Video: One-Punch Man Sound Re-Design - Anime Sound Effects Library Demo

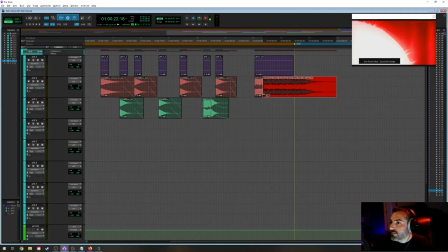Let's see, so we want the, let's see.
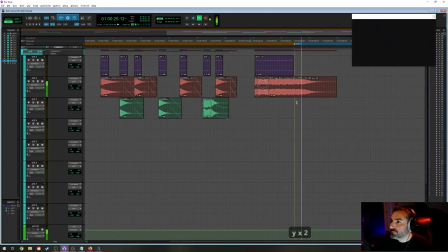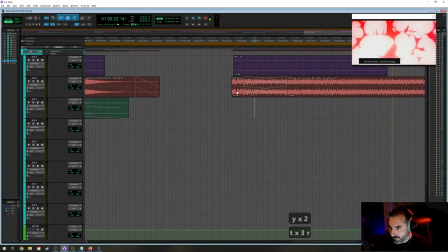Okay, it's still too long, but I'm liking the effect anyway.
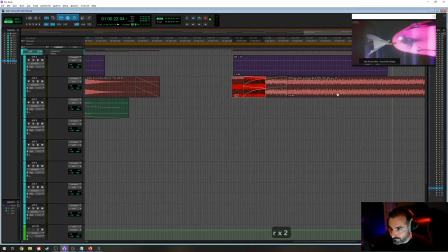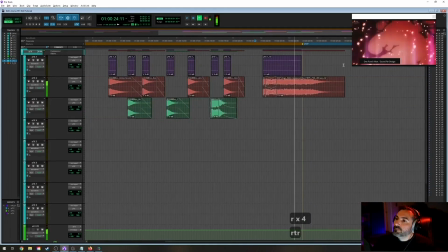And let's see, it's still missing something to me.
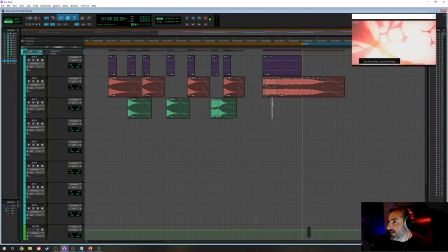I feel like when we see this like crazy animation of this fireball, right about there,
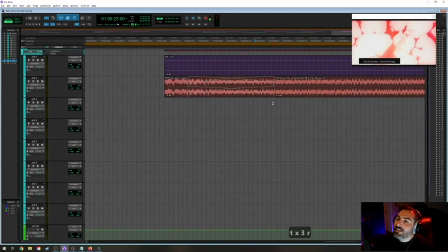I see a face in that. I think we might want actually a second explosion right there, just to kind of thicken this up.
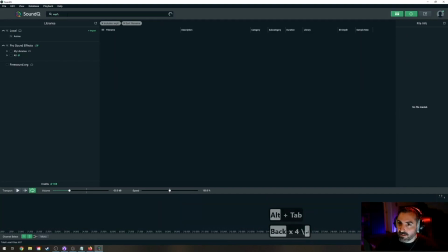So let's see. Yeah, okay, so this one doesn't have to be sustained. Let's just get a nice, oops, don't want to add a backslash. And let's see.
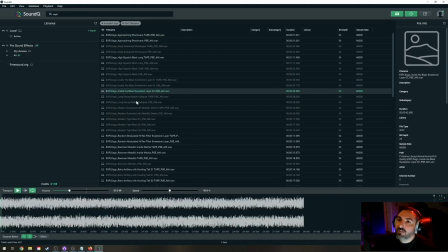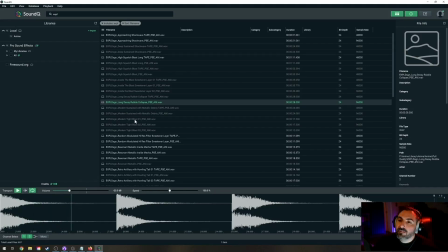Ooh. We have that one on tape. Yeah, okay.
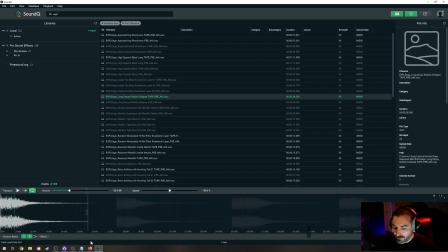Let's get this one in there. S.
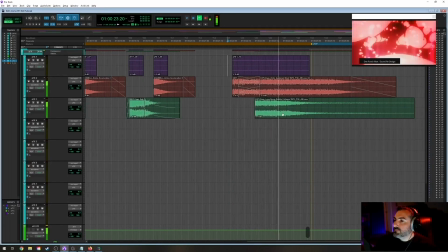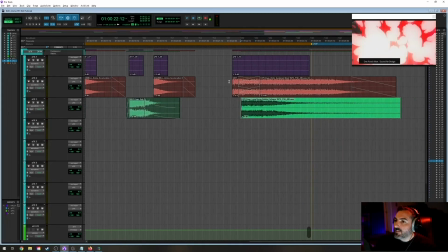Maybe it's a little late. Let's see. I'm going to clip gain it down a little bit so it's not competing with the original one. On a PC, it's Windows Shift, and I've got a regular mouse, like a gaming mouse, so Windows Shift mouse wheel to quickly adjust the clip gain.
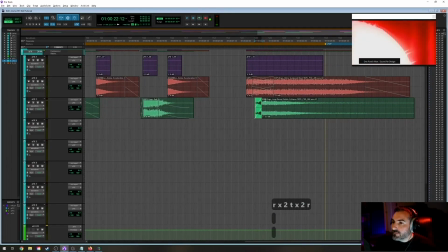Let's see. Oh, let's fade that. Yeah, let's soften that up a little bit.
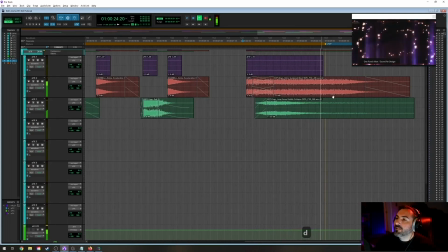Yeah, there we go. And we'll just give those roughly the same fade out. We may end up hanging past the end.
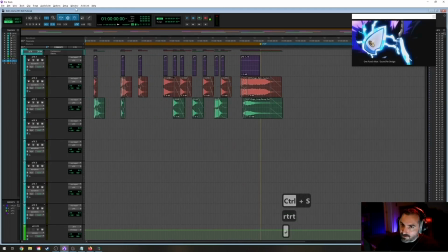We'll see. Okay, so from the top, let's just make sure we didn't miss any blasts.
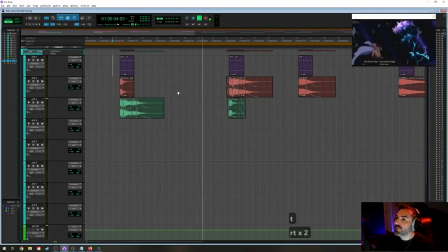Punch is getting pretty big. Okay, yeah, now I'm hearing those other ones and I'm liking them better. So let me just snag one of these.
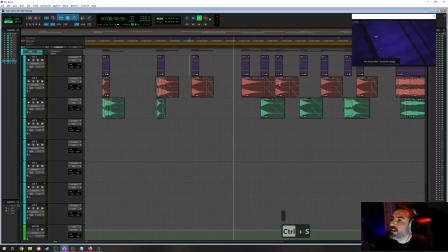Yeah, it's better. I don't know why. It's just one of those things.
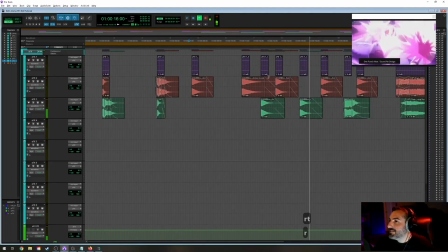It just feels better to my ear. I
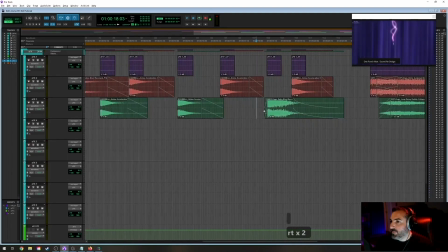feel like I want to hear more of that explosion.
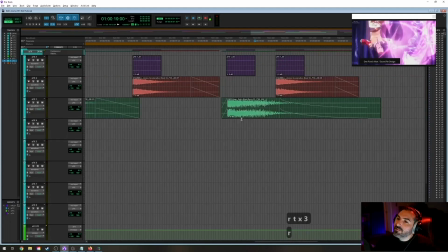And I don't know, this explosion, it's feeling a little restrained to me.
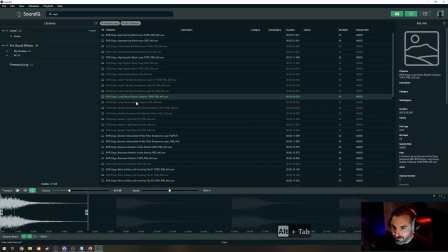I'm going to try to find one more to A-B. I don't know how else to describe that. It just feels like a little too... It feels like it's an interior almost.
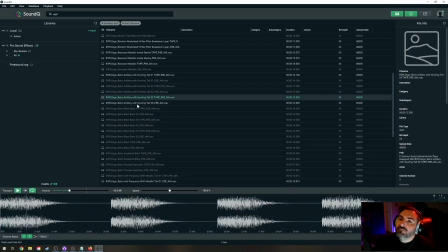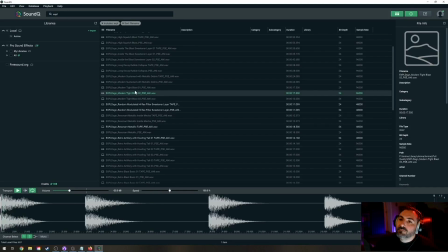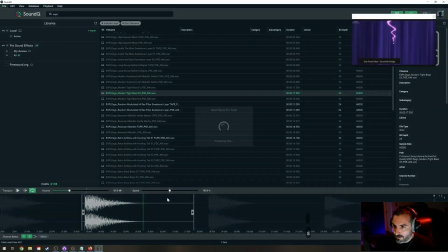Let's try that one.
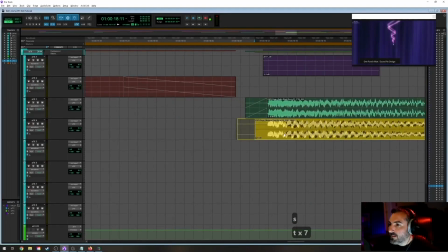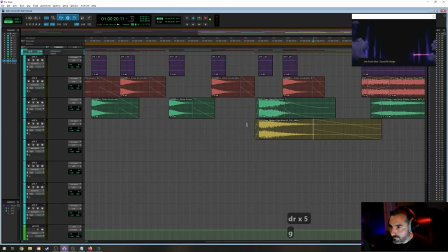It doesn't need to go on that long, that's for sure.
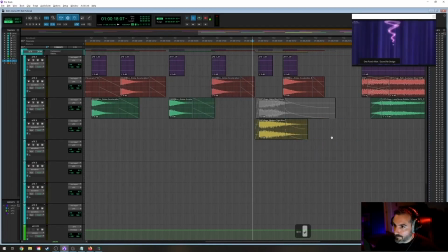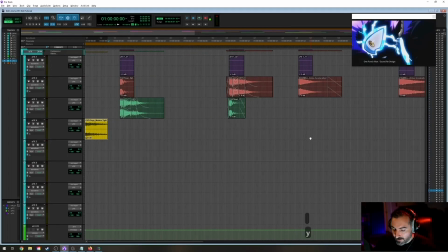Yeah, we probably want this. Oh, I hit Y. Everybody's favorite Pro Tools hotkey.
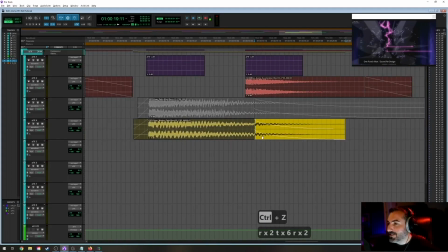So if you press Y, it's going to throw your selection to the beginning of the timeline.